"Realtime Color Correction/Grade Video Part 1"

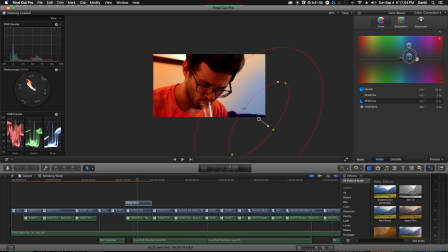[22:01]
Look at this. There we go. That's
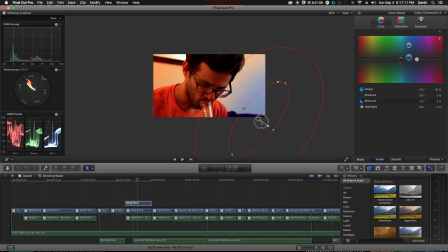[22:09]
sort of bringing it in, you know, a little bit less of it.
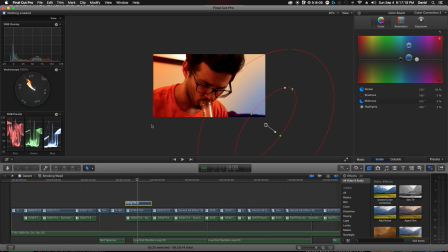[22:16]
You know, it sort of creates this line that you have here, which I like. It sort of follows the eye upward, which, you know, like, I feel like it sort of makes this invisible, because this is just an empty wall.
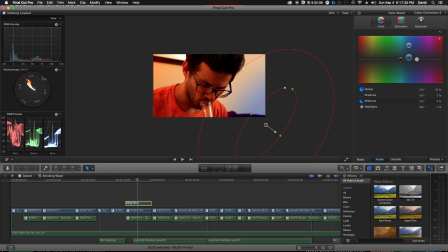[22:33]
I don't care about it. You know, if I were to turn this off, I keep getting these mixed up. So if I were to turn that off, you know, your eye sort of moves to this spot here,
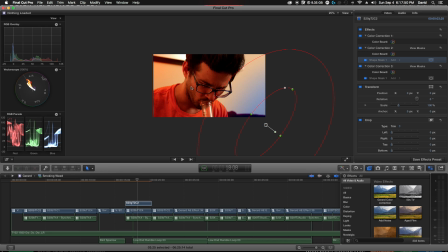[22:46]
but just that sort of shadow, it draws it to where I want it, which is on Jared. Let's take out some of this. You also have the three different things. This is your shadows, midtones, and highlights.
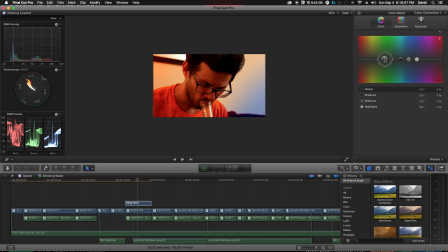[23:03]
This is your global puck, is what they're called. Let's take globally. I think we want to bring down a little bit of that.
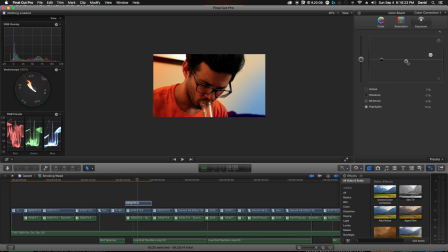[23:19]
Yeah, it's starting to look like he's the same person. Let's go over here. Let's bring up some of the midtones.
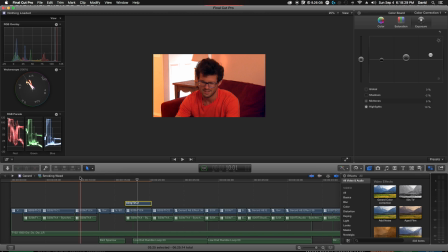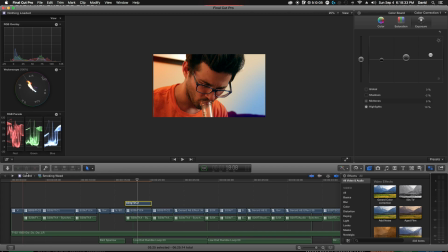[23:32]
Yeah. Yeah. So I'm liking
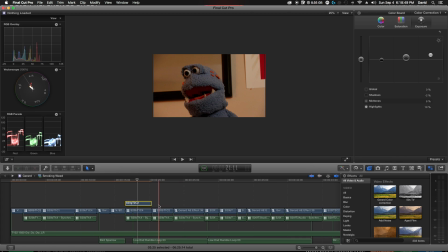[23:46]
that. Okay. So this is the same as these other clips here. Just copy that and paste the effect over the top.
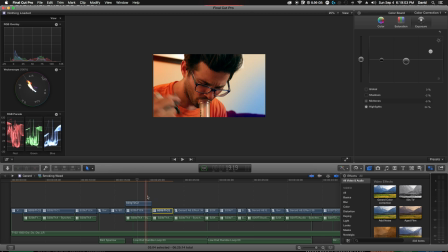[23:58]
And we're just pasting the same for color corrections, although he does sort of lean out on this one, so we want to make sure that that leans with him.
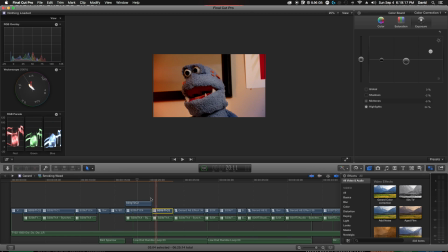[24:12]
He does on this one too, but I don't mind it so much. But that creates a pretty definite line. Let's go into some keyframing here. So we want to start at the first part of this. We want to go to the mask that we actually want.
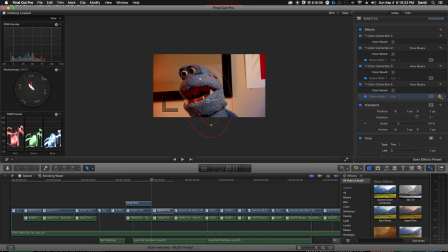[24:31]
There's a keyframe button right here. You just click that.
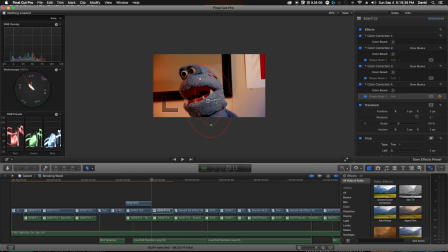[24:34]
And then we're going to actually place this where we want it to be, which is a little bit further over.
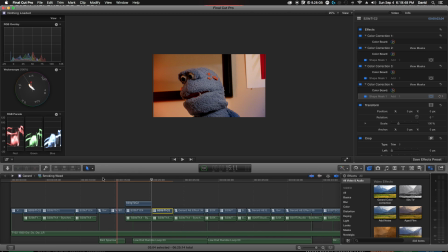[24:45]
So that you still got that same, that's probably not the best example of this. So you still got that same look. It doesn't look like the light changed, you know. So we want
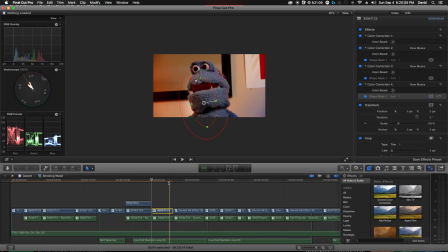[25:01]
Yeah, and then when he pulls his head back, you can see, the little white part right there. You don't want that. So we are going to just move forward a frame or two.
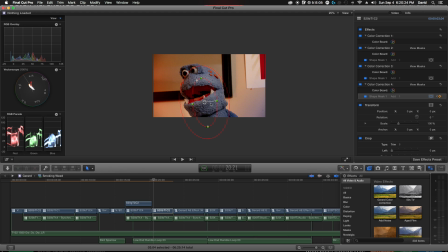And when you make a correction like that, it's always looking for it. So when we change it again, it creates that other keyframe.
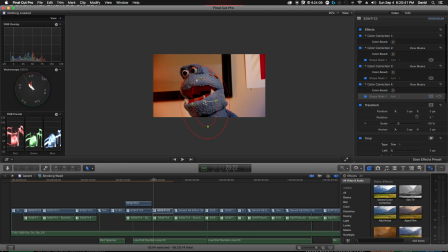[25:37]
You don't have to like keep going back and making sure it's all still up and working. You can kind of just go through. There are other programs that will do this, I'd say a little more effectively.
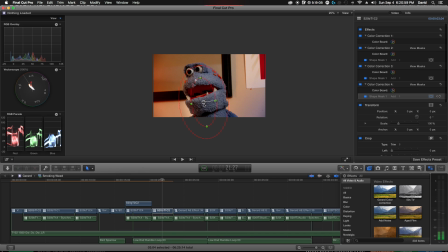[25:55]
I prefer Final Cut. Some people don't, but I don't mind doing it by hand. This is a pretty quick little